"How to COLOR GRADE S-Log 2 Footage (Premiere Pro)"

Hey guys, what's up? In this video, I'm gonna be showing you how to color S-Log 2 footage. Currently, I'm making a daily vid here on YouTube. Today, I'm gonna talk about the basics of color grading Sony S-Log 2 footage. And also, I want you guys to be able to color grade without a LUT. So in this video, first I'm gonna be showing you how to balance S-Log 2 footage. Balancing is adjusting the exposure, the temperature, contrast, and saturation of the image. And then after that, I'll be showing you how to do a basic color grade. The first thing you need to know is shooting S-Log 2. You're really gonna wanna look at the histogram on your camera, or if you're looking at the exposure meter, you're gonna wanna expose S-Log 2 to +2. Instead of at 0, you're gonna wanna put the exposure meter to +2 when you're shooting. With S-Log footage, you're actually gonna wanna overexpose just a little bit rather than underexposing, which is contradictory to other picture profiles. I'm gonna hop over to my computer and show you guys how to do this.
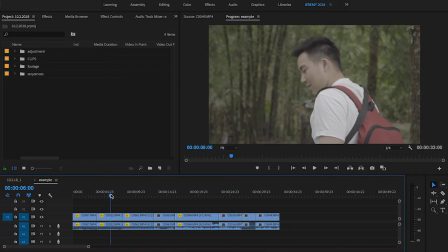(1:08)
I'm here in Premiere Pro, and I have a few clips here in the timeline that were all shot in S-Log 2. The first thing I'm gonna do is balance all of these clips.
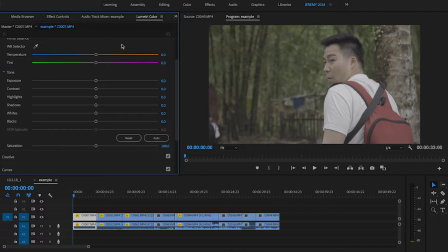(1:21)
So I'm gonna head over to the Lumetri color tab, and what I'm gonna be doing is using this basic correction tab. So I'll click on that. And the first thing I'm gonna do is just boost the saturation all the way up, 200.
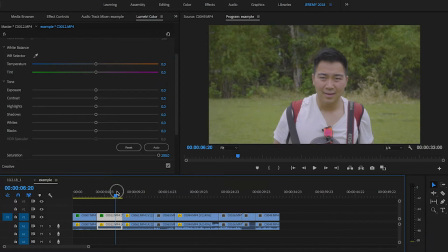(1:38)
This might not be the official correct way of balancing the clips, but this is a way that works for me.
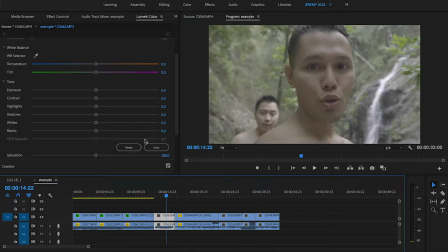(1:46)
So I'm just gonna go ahead and adjust the saturation of all the clips in the timeline here
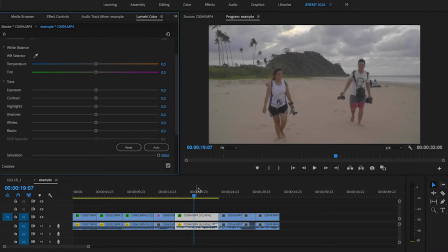(1:54)
up to 200.
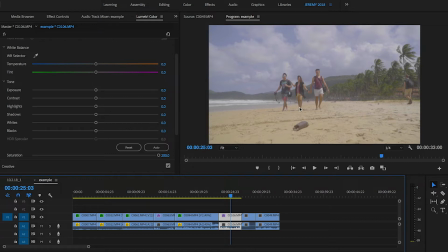(2:00)
This one, I'm gonna do a little more balancing because the skin tones look a little greenish. So actually, I'm gonna bring.
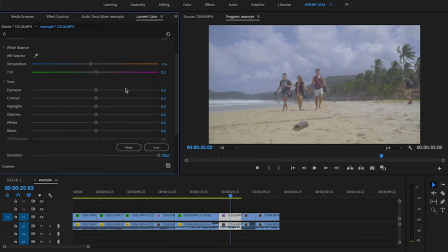(2:14)
So it looks blue now, but later on when I do the grading, I can adjust the color on this.
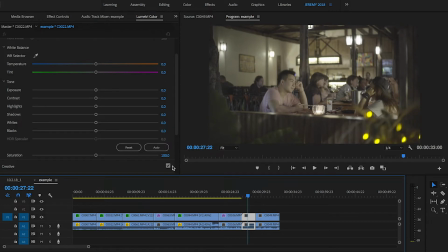This one too, especially her arm right here, it looks very green. So again, I'm gonna adjust the white balance to make it look more natural.
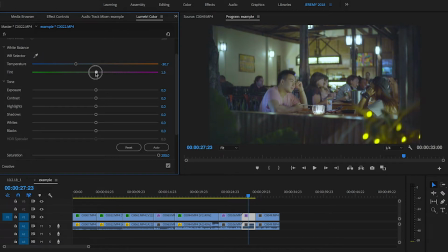And I know it looks really blue right now, but later on when we do the grading, I can add more orange.
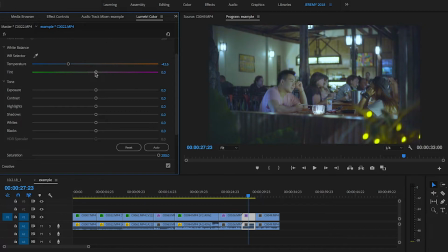(2:55)
I just wanna make the biggest thing I wanna be doing here is making sure the skin tones look natural. Just this one at 200.
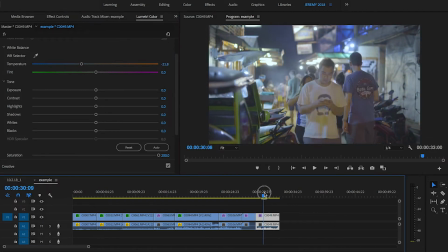(3:19)
Again, just making sure the skin tones are okay.
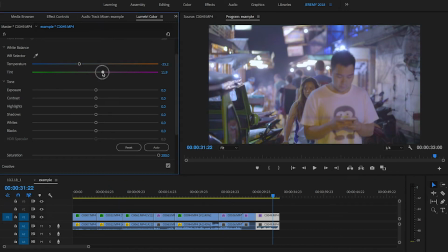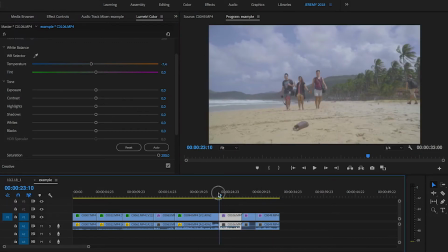(3:29)
So that's a basic balance.
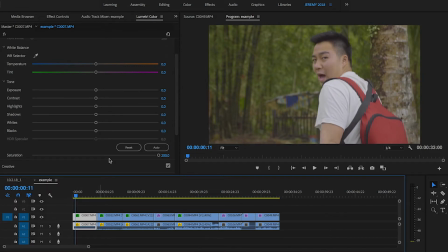(3:32)
What colorists usually do is they also adjust the contrast and shadows, basically the tone of the image. But I'm gonna be doing that in the grading because I wanna have a flat
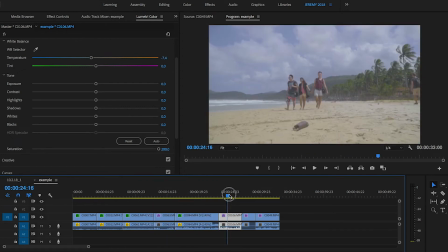(3:43)
image to start out with and then do my tone adjustments in the grading section of it.
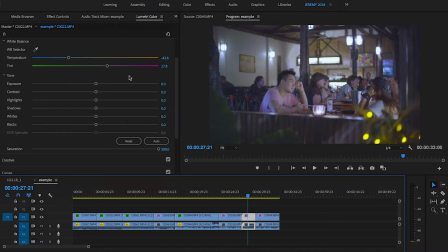(3:54)
Her arm still looks a little green. Yeah, get more blue.
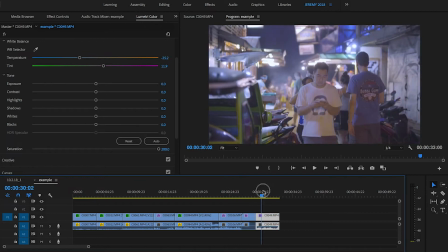(4:02)
I know this looks pretty crazy right now, but yeah, I'm really adjusting for the skin tones in this.